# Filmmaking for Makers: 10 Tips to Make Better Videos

This is my 100th YouTube video and I've learned so much about filmmaking over the past four years. So for this video I thought I would share my top 10 tips, things that I wish I knew when I started. But enough talking, let's get into tip number one. Decide on a vibe and stick to it.
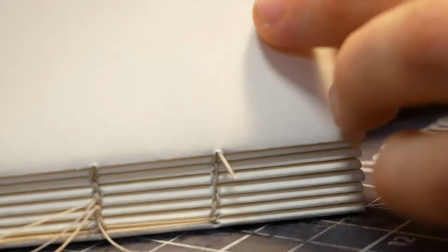0:17 Before you start shooting try to think about what type of video this is going to be.
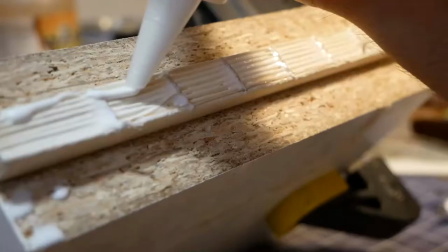0:22 Is it an inspirational build video chock full of relaxing macro shots and satisfying shop sounds or is it more of a high-energy tutorial?
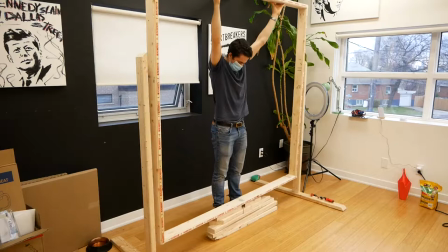0:30 Is there going to be music? Do you need to be capturing high-quality sound? These things will all impact how you make the video, so it's a good idea to have at least a general sense of the vibe before you dive in and start capturing footage.
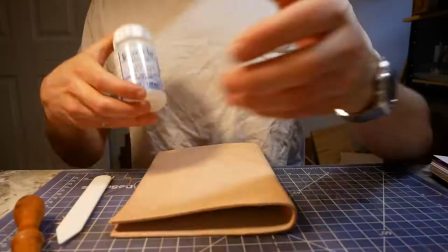0:43 And once you decide on that vibe, stick to it. Not every video you make has to have every technique that you ever learned.
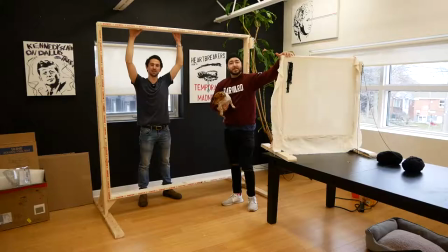0:49 You only need to use what will contribute to that high-level goal. It will make the video feel intentional, cohesive, and engaging. Tip number two, establishing shots. Not all videos have to be all action all the time.
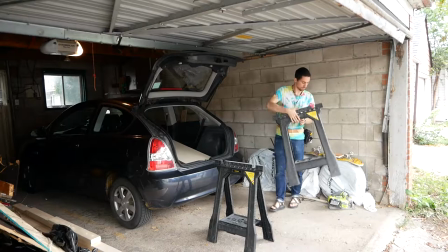1:03 And in fact, most of them shouldn't be. Stories have peaks and valleys, and an important valley is letting a viewer know where you are in space.
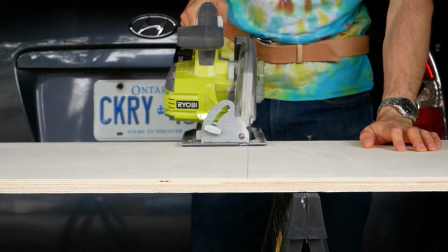1:12 Establishing shots set up the context for a scene by showing the relationships between its important figures and objects.
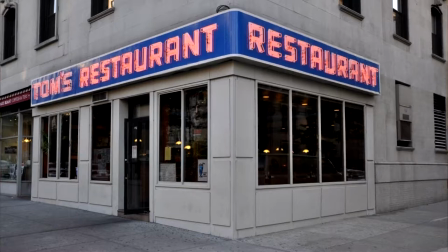1:18 We all know those classic establishing shots that you see in sitcoms where it shows the exterior of a building where the action is about to take
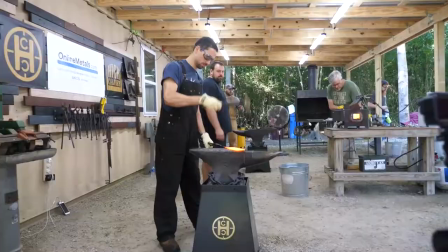1:26 place. but in a maker video an establishing shot can be as simple as a wide-angle shot of the workshop showing all the tools and where you're
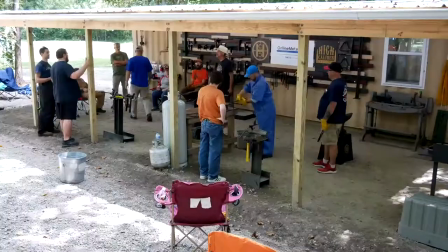1:34 working. Now why is this important? Well I think it's just human nature to want to know where we are.
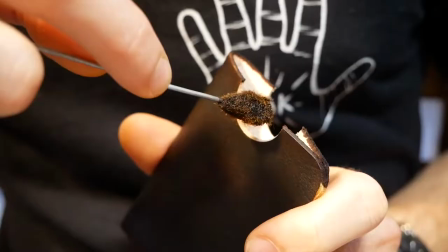1:40 If your video is just macro shot after macro shot which is something I've done in the past it can become very disorienting and confusing for the viewer.
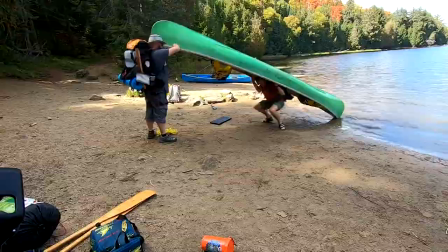1:49 B-roll is another great way to break up the action and really immerse the viewer.
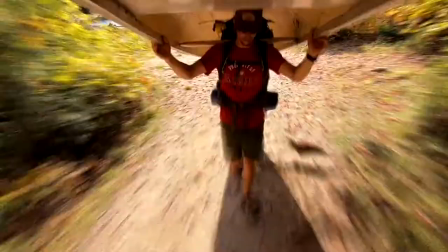1:53 So when you're in between shots, don't be afraid to play around and capture cool interesting stuff or an animal in your workshop. Tip number three, the 180 degree rule. This is something I wish I knew years ago and it's a great way to really improve the watchability of your videos.
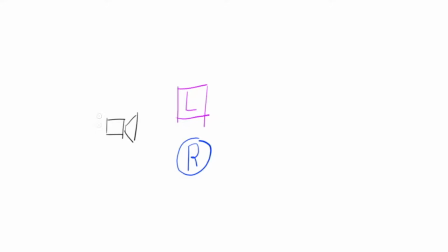2:12 And I think the best way to understand this rule is through a simple diagram. Take the subject of your shot and draw a line through it at any angle. The camera should always stay on one side of the line. Why is this?
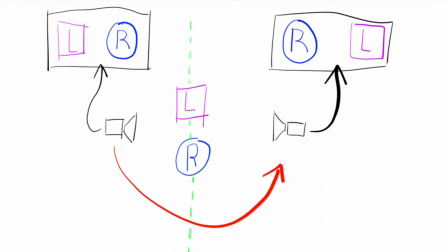2:25 Because if the camera shoots on the other side of this line the viewers lefts and rights will get switched and it becomes very disorienting. Similar to tip number two the 180 degree rule allows the viewer to orient themselves inside the scene.
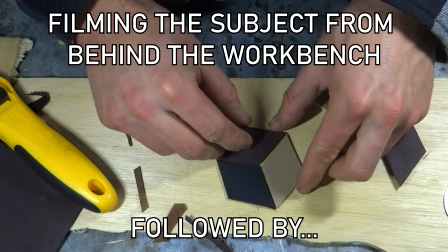2:39 I definitely did not abide by this rule for a lot of my early videos and I would frequently mix clips shot from in front of and behind my workbench. But I still shoot video in a small space, and sometimes I just really want an angle from the other side of that imaginary line.
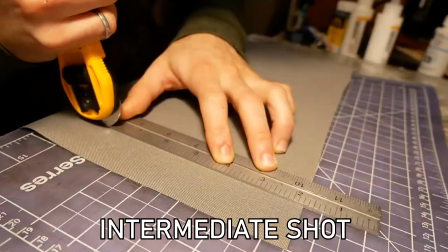2:56 If I really want to break the 180 degree rule,
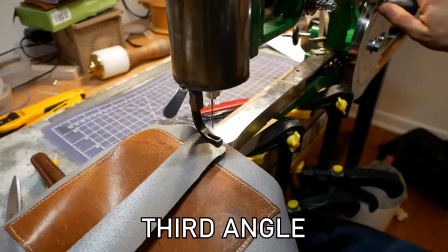2:59 I try to get an intermediate shot at an angle between the two extremes, and this seems to work pretty well.
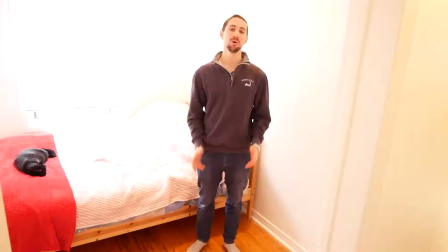3:06 Tip number four, mix in some handheld shots.
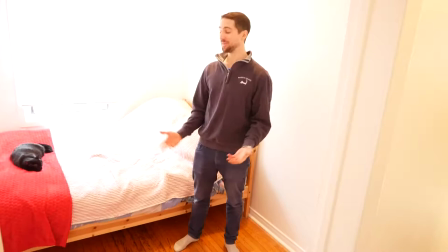3:10 Handheld camera work adds such a dynamic human quality to videos that it is impossible to get with a tripod.
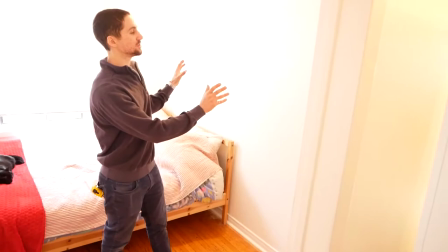3:16 This can be hard if the subject of your videos is you making stuff and you're a one-person operation.
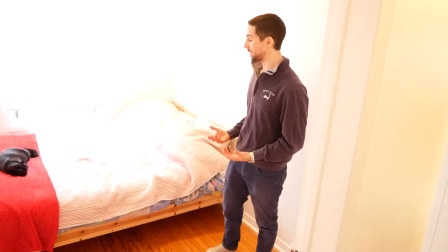3:22 But try just asking a friend or your significant other to take a few handheld shots to add to your project.
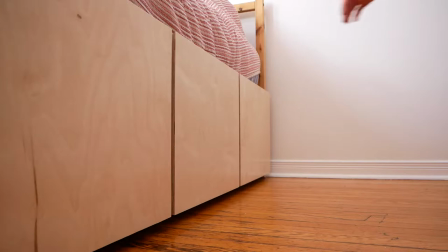3:29 Directing someone else's camera work also has the added bonus of clarifying your own vision for your video.
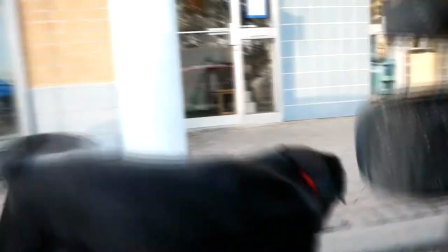3:36 And just because it's a handheld shot doesn't mean it has to be ultra dynamic 300-esque style camera work that's moving all over the place.
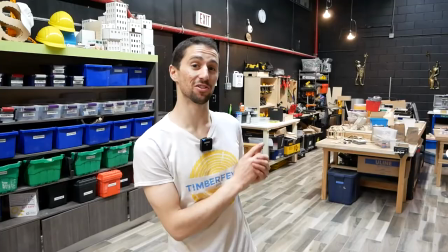3:44 You You might be surprised at the effectiveness of a mostly static handheld shot that's just slightly adjusting from time to time to keep the subject in frame. Tip number five, let the shot settle.
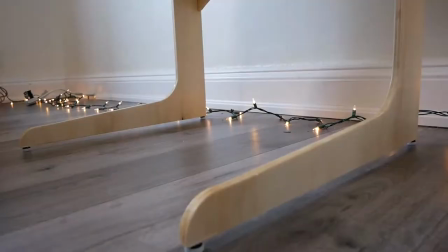3:57 This actually goes against some of the prevailing styles on YouTube, but if you're filming handheld or panning with a tripod,
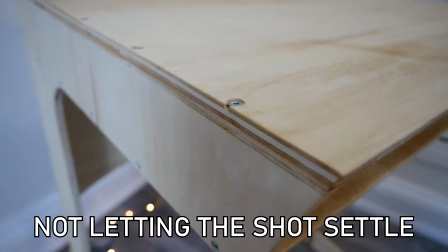4:03 try to film a few seconds of stillness at the beginning and end of each shot.